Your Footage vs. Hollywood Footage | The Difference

what's the common denominator in all of these clips that I'm about to show you right now? They all have this cinematic, almost filmic look. If you've been looking to tap into your inner creative and make some absolutely stunning visuals, then you've come to the right place. I'm Anthony Bender with Monthly Creative, and I'm gonna show you how we got this amazing footage. Check it out.
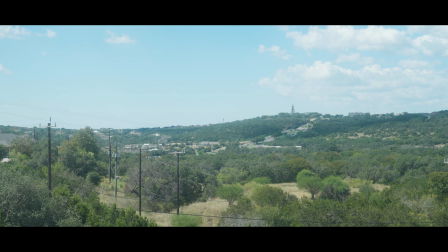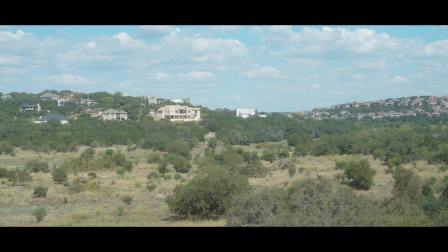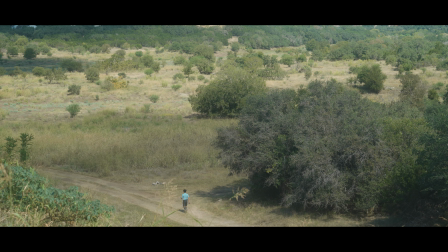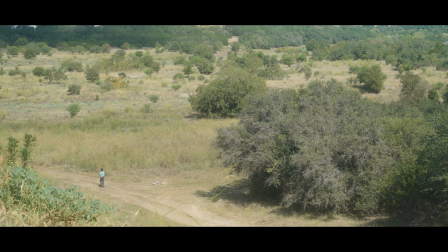Now let's go over how I was able to achieve that look. What is the secret to such a shot, you might have been wondering? Well, I have the answer right here for you. A black Pro Mist diffusion filter.
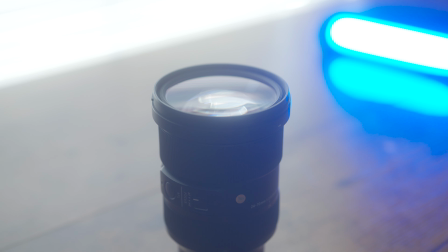75s
What is a black Pro Mist diffusion filter, and what does it do? Essentially what it is a filter you can put on the top of your lens that diffuses the light going through it.
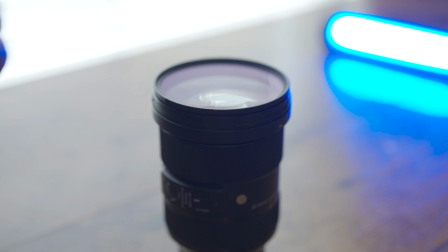83s
It's what causes the image to look softer and the highlights to bloom much more than if you were to not use a filter. It helps take the digital edge off of the modern gear.
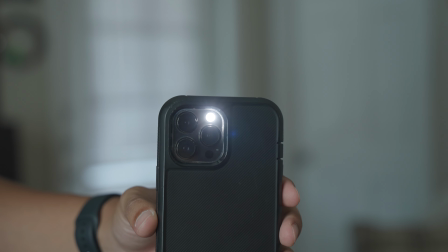91s
So as you can see here, compared to the shots with the filter on, the imagery is much sharper and you can make out much more details.
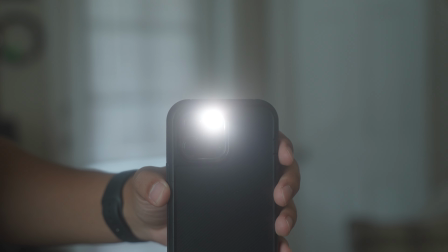99s
But with the filter, you'll notice how there's less contrast, the image isn't as sharp,
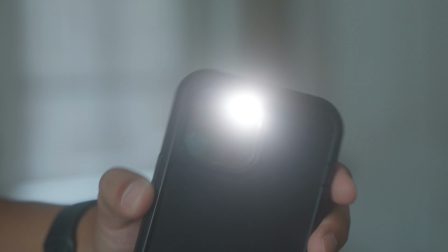104s
and that the highlights coming from the light bloom outward, giving it more of a glow.
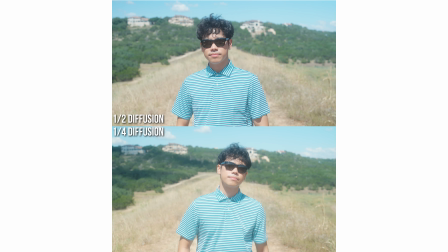108s
In these examples, I'm using both the Tiffin 1/4 Black Pro Mist filter and the K&F Concept 1/2 Black Diffusion filter.
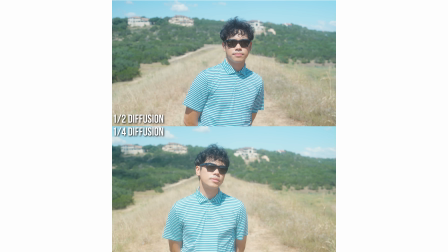116s
The numbers on the filter indicate the different strings. Looking at the two shots with the filters on, you'll notice the differences right away.
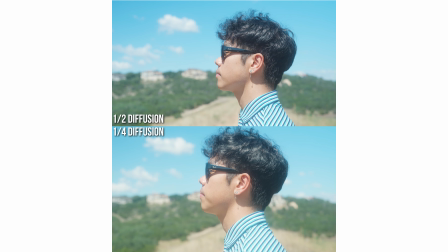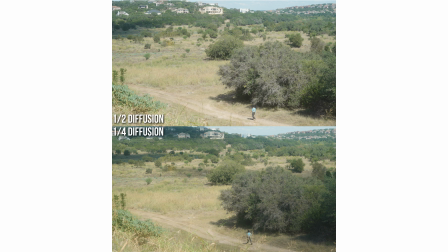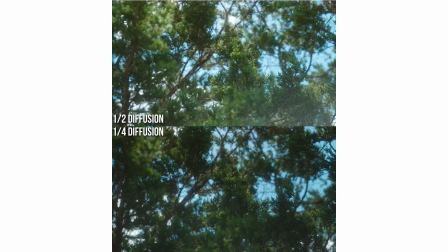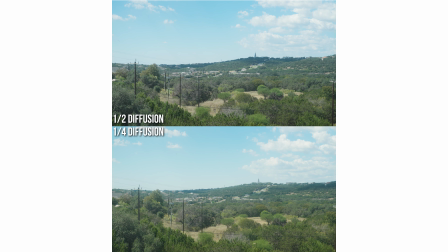Diffusion filters aren't limited to social media influencers or just concepts. They're used in big films too.
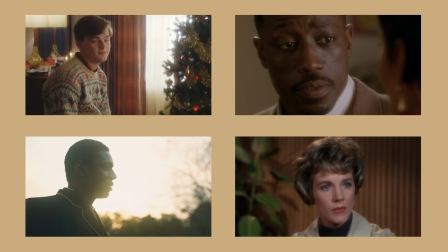185s
Let's take a look at some examples. In front of us here, we have shots from different films.
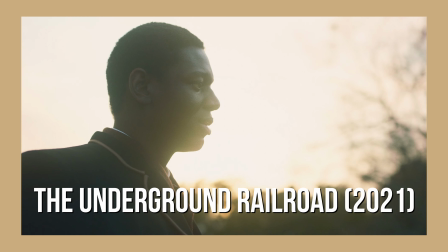190s
Catch Me If You Can, The Underground Railroad, Torn Curtain, and Waiting to Exhale.
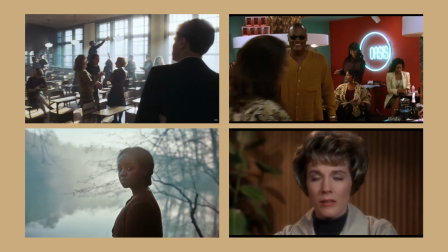198s
All four of these scenes were shot using a diffusion filter, and there are many reasons for wanting to use the filter for these scenes as well.
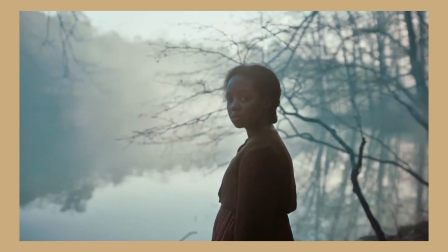205s
Commonly, one might use the filter to make the shot more ethereal or atmospheric, giving it more of a dream-like feel.
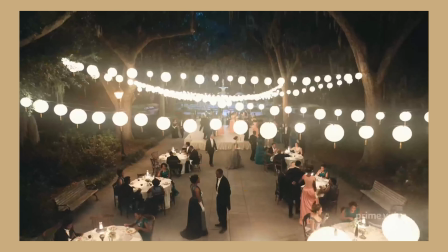211s
Considering how soft it makes it look, maybe you also want to make the viewer feel the sense of happiness that might come from nostalgia.
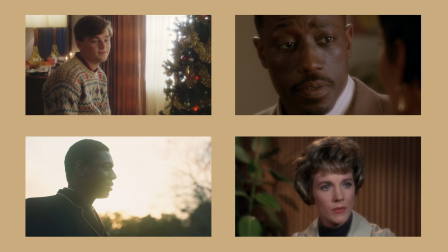217s
In all four of these shots, you can see how the diffusion filter affects it, from softening the skin,
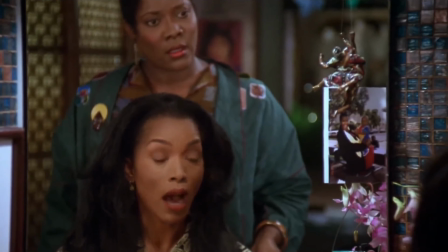226s
blooming the highlights,
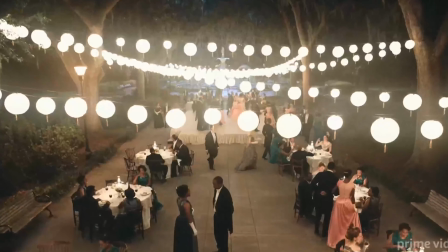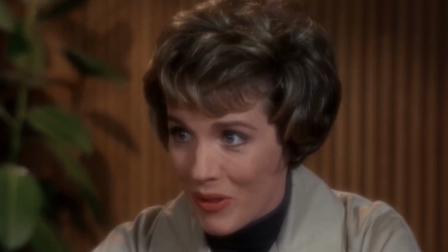237s
and dropping the contrast. It's a stark difference to how sharp and crunchy these scenes may have been without it.